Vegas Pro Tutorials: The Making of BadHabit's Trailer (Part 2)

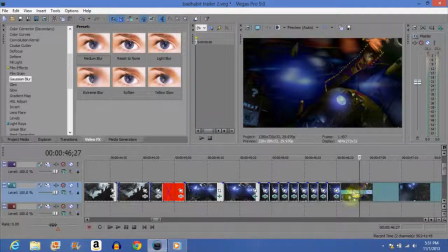This one is just overly complicated, and you're rarely going to use this. The reason why I use this is because I will actually show you what it is. It is a transition, and let's see where it is. Dissolve.
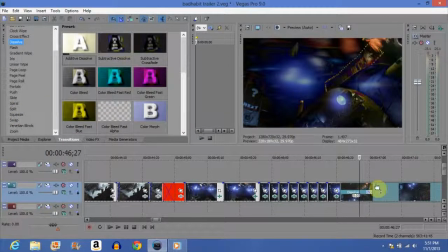This is called a subtractive dissolve. Basically what it did was, I was compressing this.
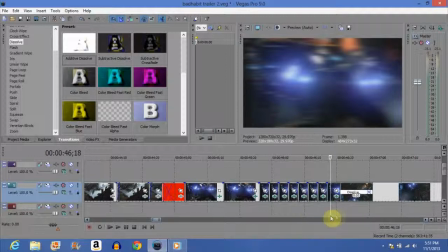I thought to myself, well, I want to reassemble it, and I want to reassemble the parts into a different form.
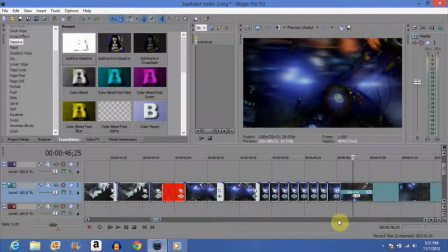So I took the subtractive dissolve, and the reason why I could use it is because you want to make sure in the clip,
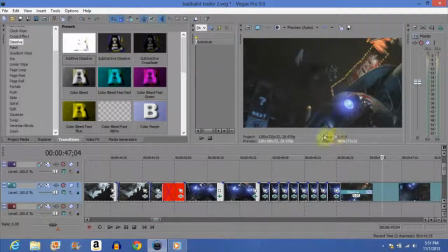when you use subtractive dissolve, when you use that, you want to make sure that there are bright colors and dark colors. Because the problem is, if it's just dark, it'll pretty much disappear, and nothing will be noticeable. If everything's too light, everything's too noticeable, and it just looks bright. So the thing is like you'll notice like the slight bright colors.
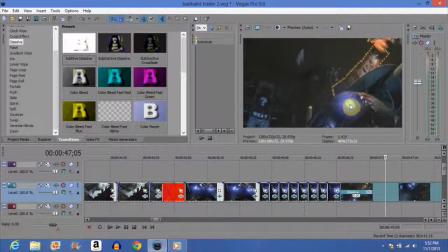He's got the orange on his mask. You'll notice the lights right here. You'll notice another light. You'll see like the lights shining on here.
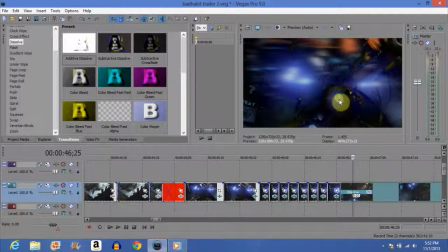And you'll notice that you see those light colors a lot more. Lots more. And it looks really freaking cool, doesn't it?
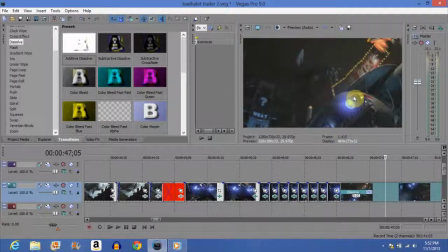So make sure when you're using this that you have that rare time where you have a bunch of different bright colors and dark colors.
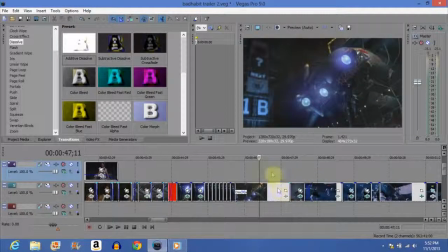That's when you want to use it. So that one I'm not going to get too much into. That was just a personal preference.
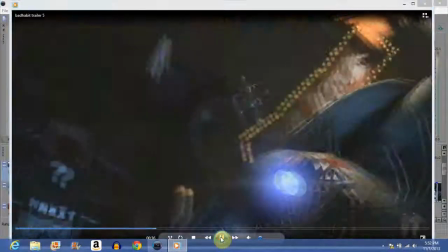I will teach you guys about it a little bit more if you so desire. Just let me know. This is about clip choice right now.
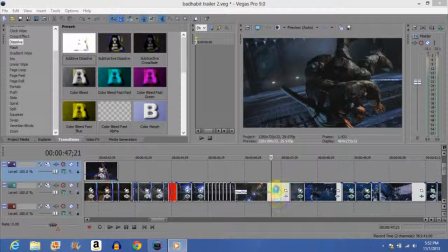We are reaching the rising action of this video. You hear, oh, we're starting the rising action.
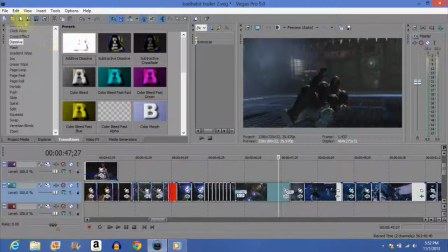And I figured, what better way to start the rising action than with a dramatic entrance from Deathstroke? He's going into this roll, and just as it's going, ow, just as he's saying that, he's landing on the ground, he's going into his roll.
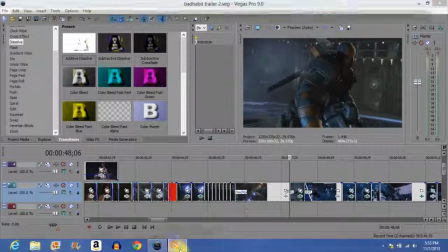And then all of a sudden, and then he's up, and then you're going to see this. Let's backtrack a little bit.
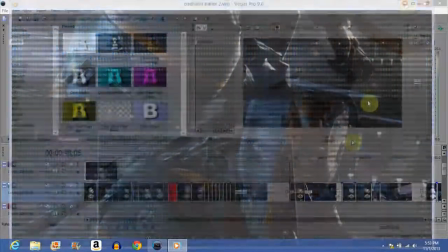Oh, and then you got the little TV simulator effect, and the reason why I did it this way, I will show you why and how I did it.
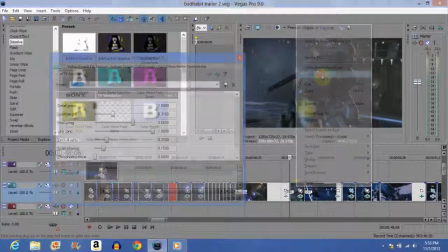I will show you the settings. You got that TV kind of sound, you got that techno-y kind of sound.
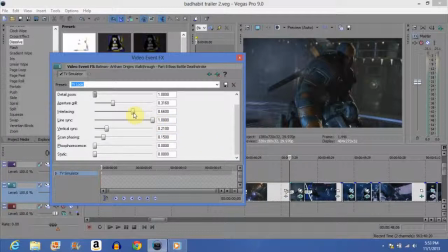So I took the line sync, made it normal, interlacing. I put it up a little bit just to make it look a little more TV, like more like a TV. Aperture grill, just kind of left it alone. Scan phasing alone, vertical sync.
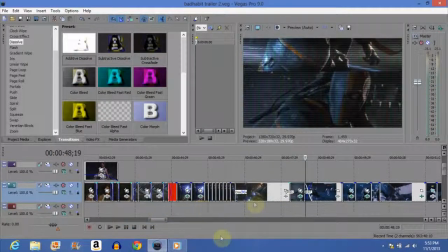The reason why I chose not to, now you're probably wondering, actually, let me get back to this.
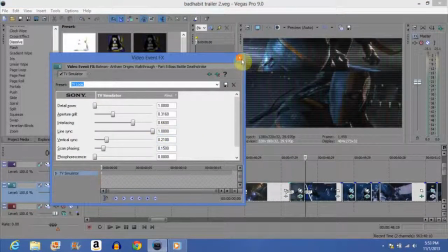You're probably wondering why the line sync is at 1.0. Why didn't I just, like, you know, leave it alone?
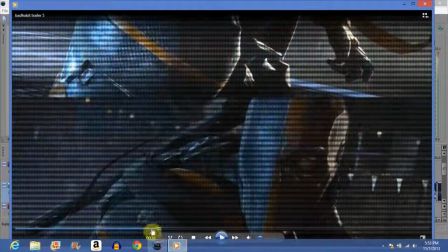Why didn't I just, I mean, it doesn't matter if we see it. Well, it really does matter. Because we want to see, right here,
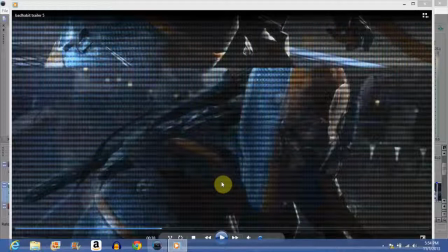it's got a much deeper sound to that techie sound. Like, it was going, like, when we were hearing that down kind of sounds, it was higher pitched. When you have a deeper kind of sound, you want to make the interlacing darker. So think of it this way. If you have higher notes, maybe you want something lighter, or you want to see something more.
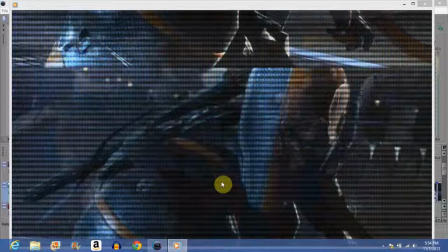If you've got something darker, you want to deepen that darkness in the clip itself. So if it's getting a deeper kind of sound, deepen that darkness on the clip. And this is just a personal preference right here, but I think it works swimmingly.
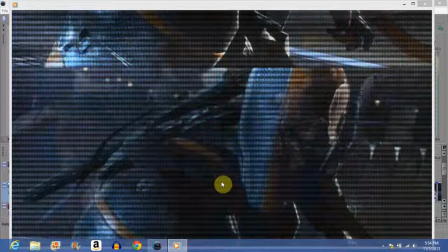I think it works great when it's deeper, a deeper kind of TV simulator sound, like the dome kind of sound, much deeper. Typically, line sync at 1.0 and just changing the vertical sync is probably the best way to go.
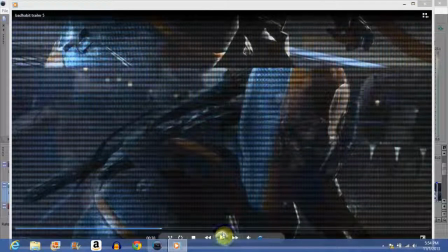Just saying, it just seems to fit more. I've tested it for a while.
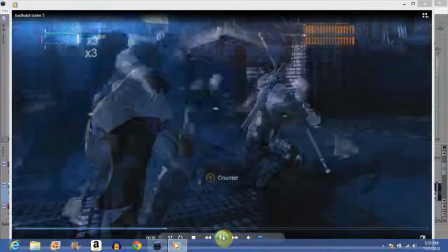It just seems to. Now here's one of my favorite parts to edit. Put a little bit of a shake there because it was just kind of like a little bit.
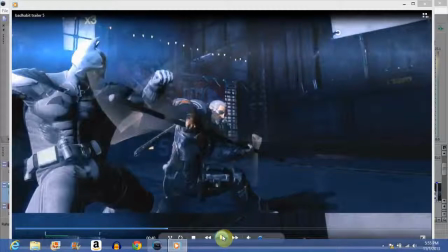Wasn't really worth doing a TV simulator because it was very high pitched and it was very short. So since it was so short, I just put a little shake in there.
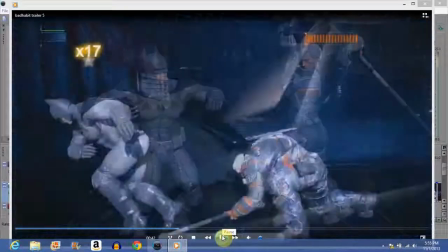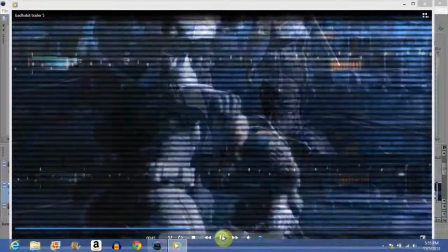Again, it went really short and precise. Now, you'll notice this transition.
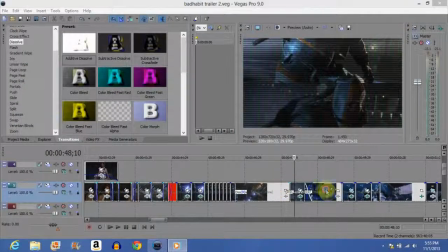Very, very important transition here.
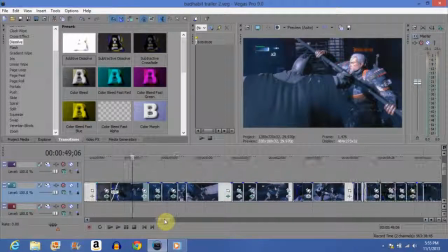I'm going to just take note of this just because this was, not to brag or anything, I thought it was pretty clever because I'm surprised I even noticed this.
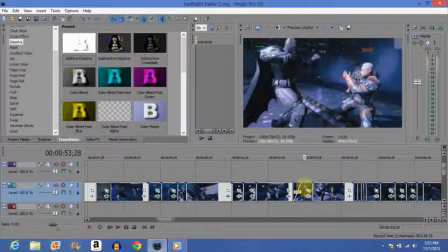You'll notice here, they're fighting.
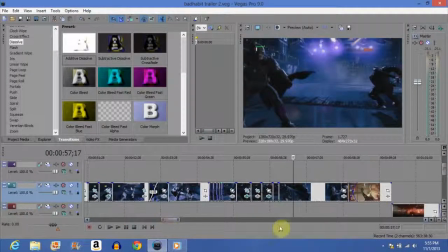And all of a sudden, goes into a roll, it seems like. These clips were never together. Just saying right now. I actually put these together to make it look like he was rolling. Watch here. I'm going to move over a little bit.
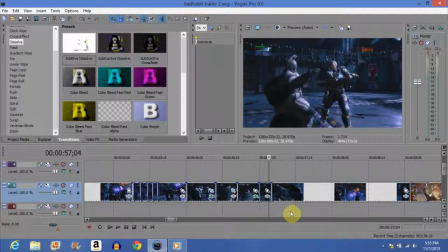He swings, and check out his movement. He swings. Batman's cape is covering him. You can't even see him. But as he swings, his momentum is going forward.
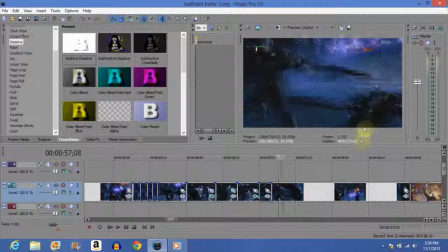And so we have a roll here. And I continued his forward momentum into a roll and to make it seem like those two clips meant to be together. But originally, those two sequences in the fight were never together. They never flowed together.
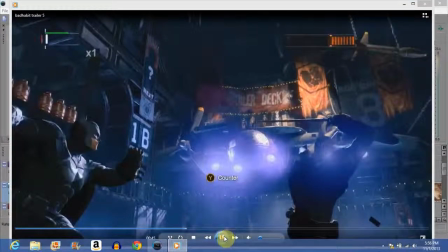I just simply noticed, hey, look at the movements of the characters. Pay special attention to that movement.
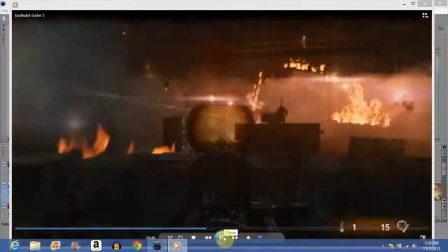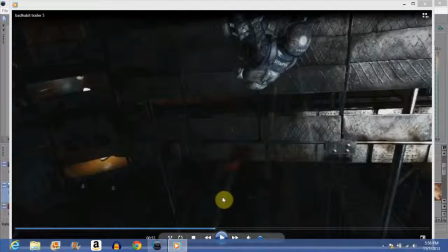Now you'll notice that I did a little bit of a TV simulator effect, but it's going down. As he's falling backwards, I have the down going with it. It's almost like a TV, like not a TV, like a machine shutting down. Our team's getting knocked backwards. It's like he's just shutting down.
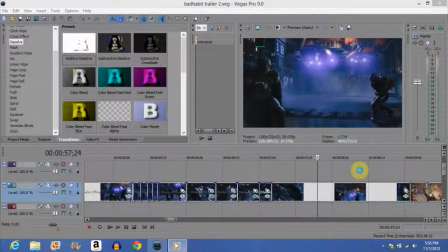Alright, this isn't too important. Just saying. But you want to mix up transitions, as I've said before.
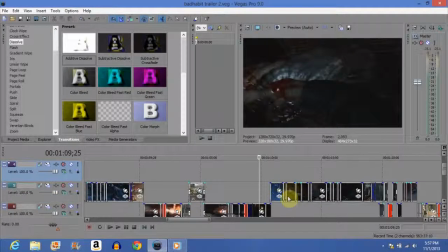Make sure you mix them up. And here is a good transition. If you want to mix up transitions, you can't really go wrong with this, using this a couple times.
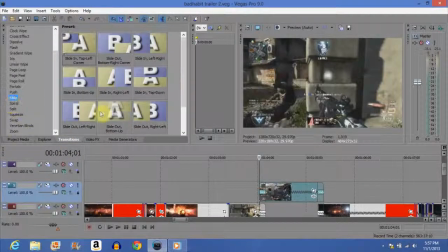This is simply called a slide. Go over to it, right here, slide. You typically want to start from the sides when you're doing a slide. You don't want to start having it slide from the bottom. Like right here, it's sliding to the side.
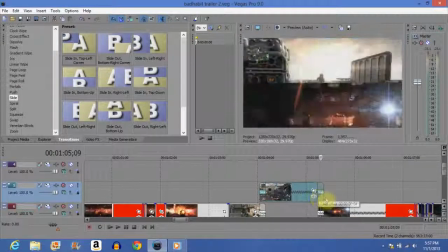Here, see how it's horizontal? It's coming from the bottom up. You don't really want to start with going from the bottom up. I know first of all, I know I'm teaching you guys, like showing you guys a lot. I'm just showing you my thought process with this and everything. I will go into more depth with this later, but I'm just showing you the process of making the video.
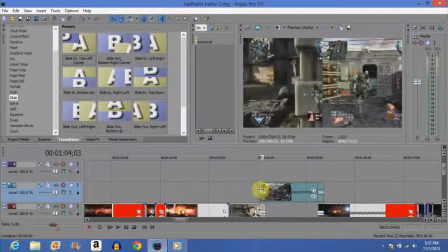Okay, so basically I did a slide here. You want to make sure that you use 2 tracks.
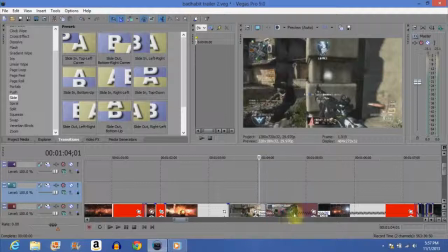Because right here, if you don't use 2 tracks and you put them side by side, here's what happens. Black.
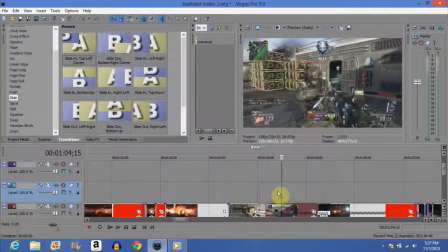You see that black that's slid across? No good. No good. We don't want that. So you got to make sure you have 2 tracks, put them on top of each other, and make sure that these two are in sync.
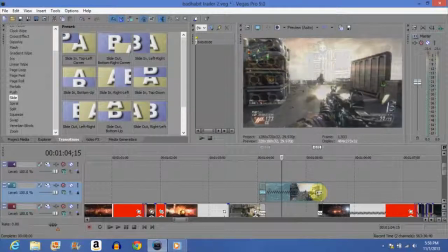These are not in sync right here. Hold on. Let me fix, there we go. All right, they're in sync.
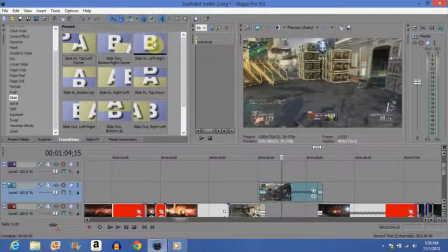Make sure that they're in sync and make sure you use the exact same one. So if you're going to do slide in left, right, put it on both of them and make sure they're on top of each other. If you're going to use I use the slide in bottom to up, you want to make sure they're the same. That's basically it. It's good for transitions. It's good for if you want to just show like a montage kind of looking thing and you just want to show different fun gameplays and stuff.
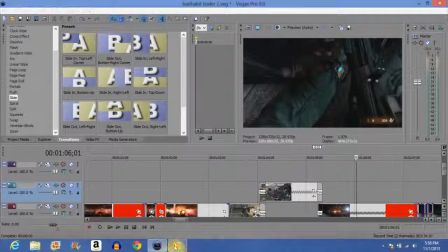So yeah, let's move along.